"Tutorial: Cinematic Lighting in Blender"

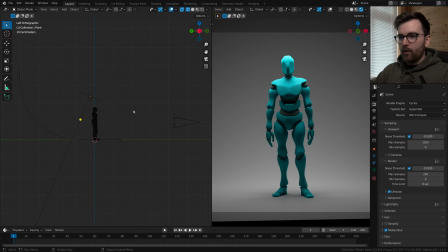But in some cases, it can be extremely beneficial to try and figure out what did we do correctly here that can be applied in other scenarios.
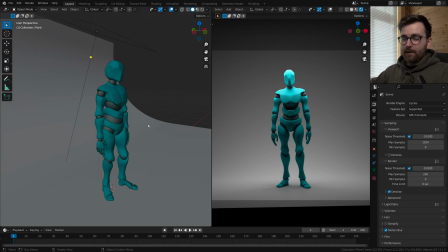What if you want to recreate this lighting setup for everything? Because as I said, I use this for almost 80% of my work.
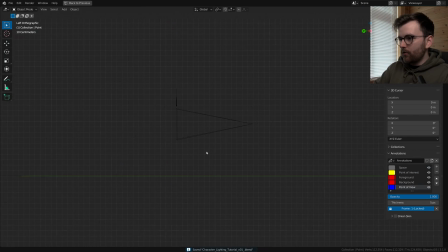So let's do some drawing. First, let's draw the point of view. So this is our camera. This is our focal plane. This is our point of interest. Give this an eye, and this is our background, which looks like this, and it's like a picture from the mountain.
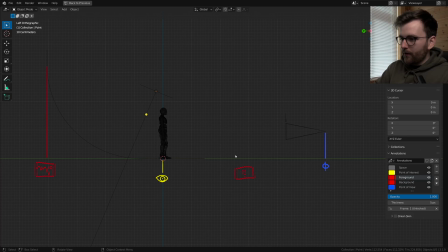And then if you like, you could also have like a foreground element, but we don't do that, so let's just not worry about that right now.
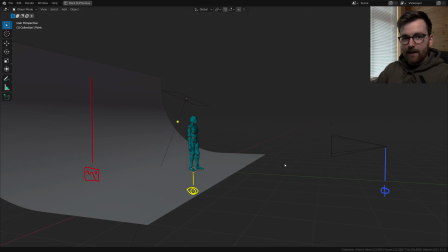So this is basically what we have created in this scene. We're going to break down what the light is doing here, and this is going to make it incredibly easy to create the same type of lighting in other scenes.
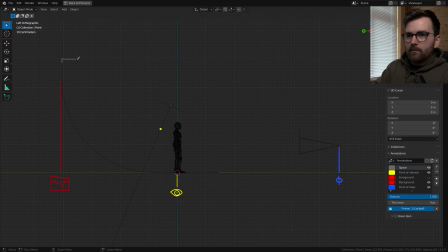Let's also add space. This, boop. So here you can see we have our point of view, we have our point of interest, and we have our background. And this can be divided into two parts. This is often referred to as outside.
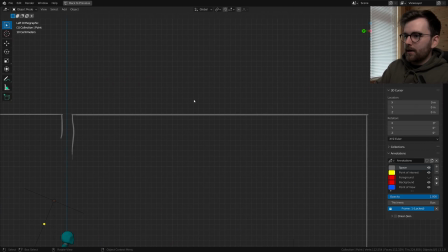And this part is often referred to as inside. So when people talk about lighting from the outside, they are talking about what's happening between the background and the point of interest. It's this area. And the next time you are watching a movie on the cinema, which is a movie that hopefully has cinematic lighting,
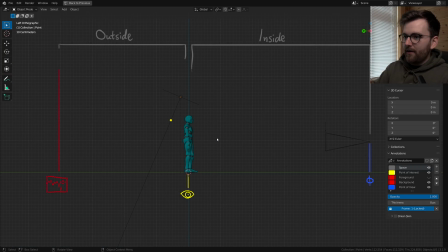since it's at the cinema, you'll notice that there is a very big chance that the light is placed in the outside.
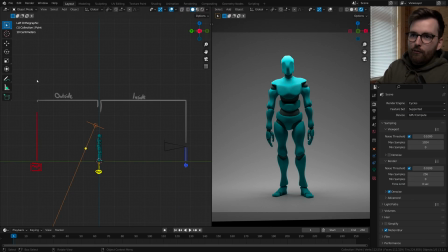So this is almost like a gradient, where over here it's mysterious, and here it's being revealed. Let's try and see if this works. So I'm going to select the light and just press G and move it around. And I move it further into the outside.
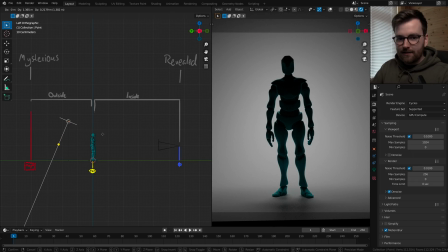So now this character is completely lit from the outside. And we end up with only a silhouette.
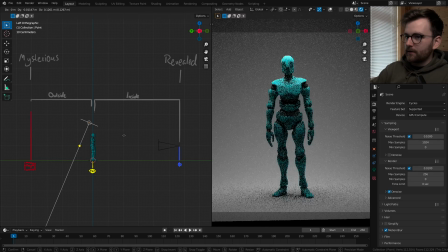And it's looking quite mysterious. And then the closer we get, you can see, now we're lighting it from the inside.
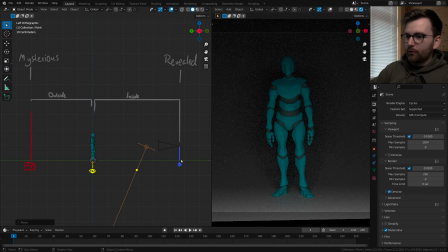And it's being revealed. So if you were to place the light right here and point it towards the character.
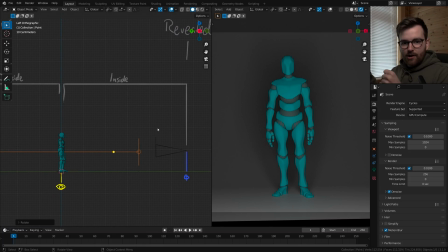Now, this looks similar to when you're driving the car at night and your flashlights are lighting up a deer in the road and you can see the wet fur and you can see the teeth and you can see it like,
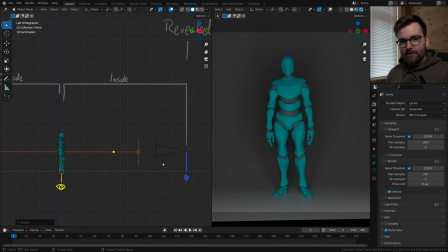if you were to say that that lighting is ugly, I would agree with you. But on the contrary, let's say you're in a cave. We want to make this into a point light.
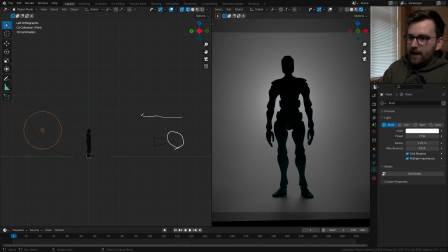This is you and then the cave goes like this. This is the opening of the cave. So you're inside the cave. This would fit really well with a narrative that is mysterious. So now you can see that when the light is coming from here, you can only see a silhouette. But if instead the cave is the other way,
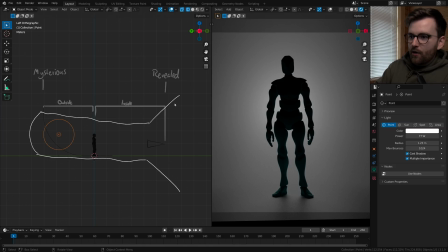like this, so it's closed here, and this is the opening of the cave, the sun is coming from outside the cave,
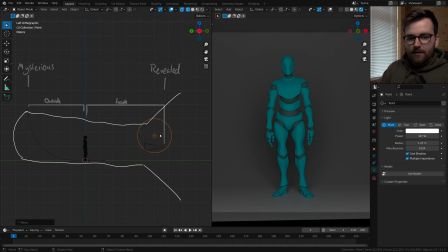and you can see that you are revealing everything that's inside the cave. I'm not sure if this makes any sense at all.
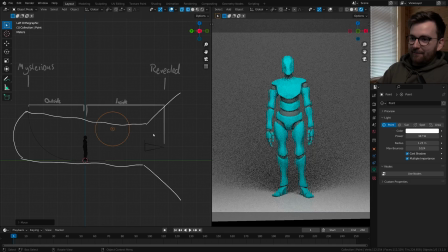Okay, I'm getting really excited about this. I think I'm just really excited to draw on this tablet. Okay, yeah, let's get back to Earth, I think.
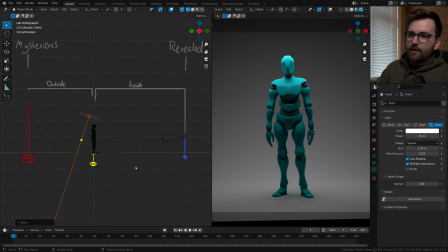So, to summarize this and to recap what we've done today, we have created a large light source above our point of interest. And we have learned that if we place our light closer to the background and further away from the point of interest,
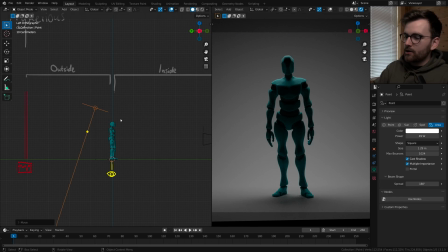we are creating something that is more mysterious because we are losing information and we are really playing with the shadows.
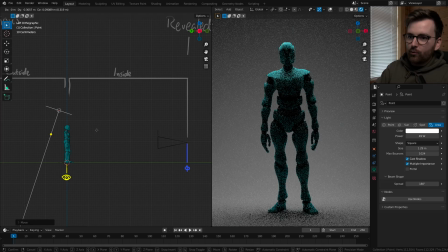And then if we choose to place our light between the point of interest and the point of view, like this,
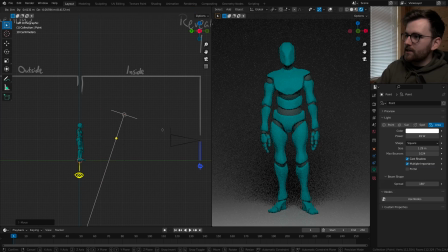now you can see that all is being revealed and we have a flat lighting. So this can be used if you want to reveal everything and just show that there are no secrets here.